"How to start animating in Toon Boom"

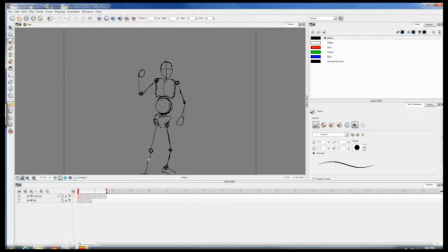496s
Alrighty then, now then let's skip on to the in-betweens. Okay, so now that we have all of our in-betweens, all our breakdowns, and all of our keyframes pretty much set up, it's time to see what this looks like rendered. Now you can just do this. It's really quick right now, but that's because we're running on ones.
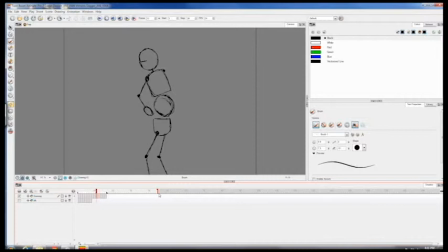515s
That a lot of animators do not like working on ones, just the fact that it takes up time and space. So what we want to do is drag this out, probably there. And this is the method I learned.
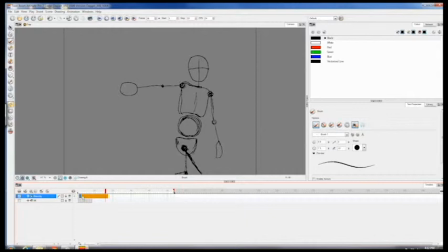527s
There's probably a much better method of doing this. You basically just select everything past one, and then you can just simply drag it. And now that's running on t now the first layer is running on twos. So then we will repeat. So then we can repeat this process by going to every layer except the second one,
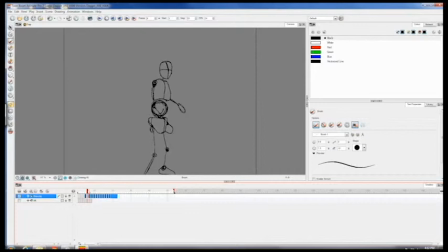545s
or every frame beside the second one, drag that, and so forth, and continuing out from that pattern. Alrighty then. Once you have everything nice and spaced out the way you want it, have everything running on twos, it's time to play it and see how it looks. Much better than the last one. Now, here's a little thing I noticed.
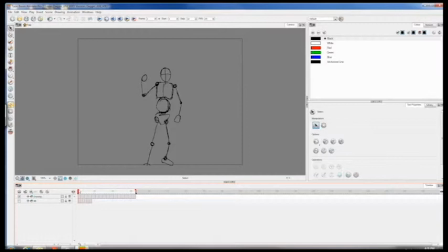565s
Now, let's go back here. You do not want to end on the very last pose. Not exactly. Let me show you what I mean. Notice how, like, choppy that looked?
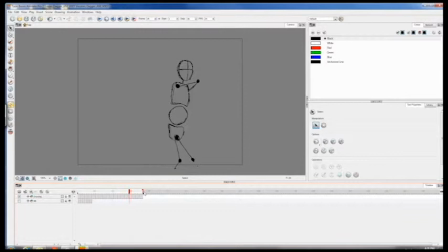579s
That's because it did not have any slowdown. So if we drag that back and go back to where we were last time, you'll notice I added like three extra layers right after that. Actually, no, it was two extra layers.
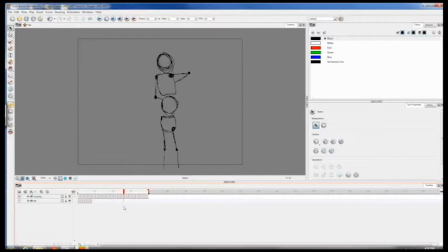598s
But yeah, this gives the illusion that you're slowing down. Plus, it helps make the animation look that much more natural. Alright, so the final part is exporting this into a video file. But before you want to do that, you actually want to...
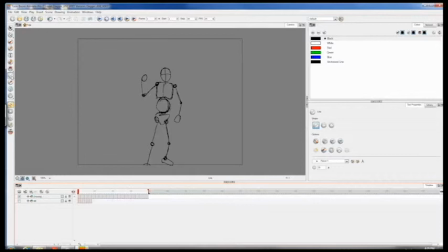616s
Let's see, you want to create a background. The reason you need a brand new background is because if you try rendering this at... Like, this is not recognized as a background because we never really put one in.
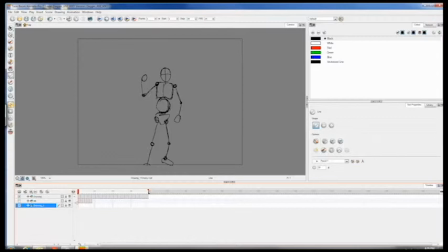630s
So if we tried rendering out now, we'll just have a blank, surface, kind of just all black. So you basically want to go into your shape tools, rectangle, and create a rectangle slightly larger than your actual camera box.
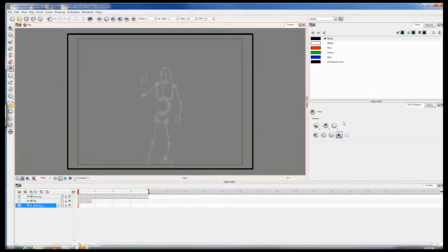649s
All right, so now that we have that, all you need to do is go to the paint bucket tool. Let's try to change the color. Trying to remember where I put that. Oh, here we go.
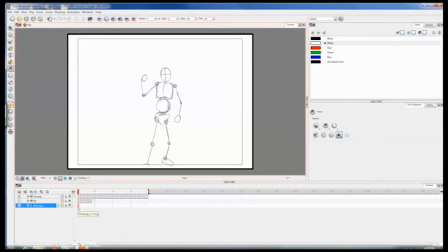662s
Just change the color to white. Just click in there.
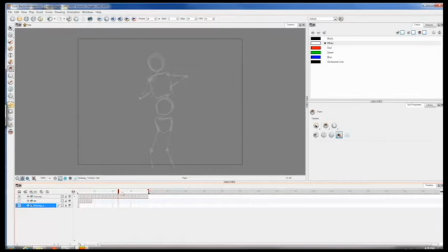665s
And you could duplicate the frame all those times, but the quickest method I found was just dragging to the very end. Make sure you're on the frame you want to transfer everything to, and hit F5.
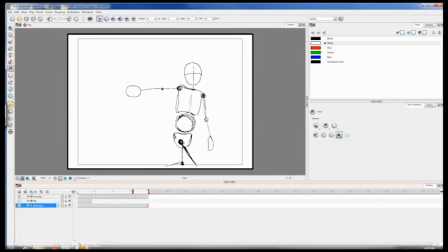680s
So if we play that again, the background sticks with us through the entire process.
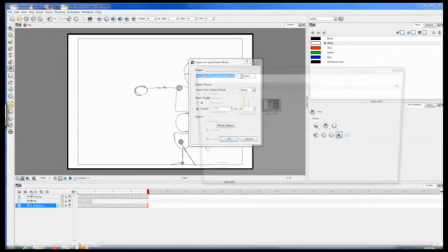686s
All right. Now it's time to export this bad boy. Export movie file.
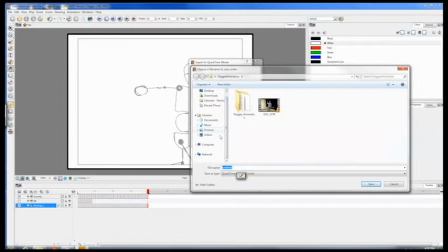693s
Just find your file you want to export it to. Right now I'm probably just going to export the video to my student file on here. I will just export to the desktop, but since this runs on network, it does not give me access to save Toon Boom stuff on the network.
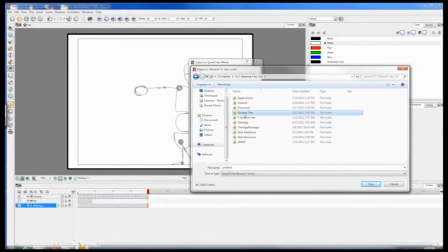712s
So let's just go to my... It's not right here. Let's go back to this one, students. Here we go. Then I'll go to my topics class, my file.
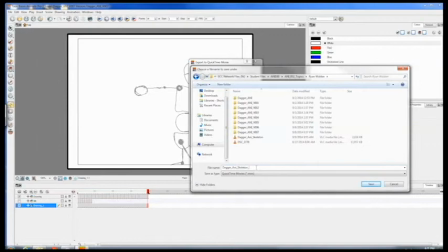730s
I already have one already pretty much rendered out. So let's just call this one Dagger Annie Skeleton 2, please.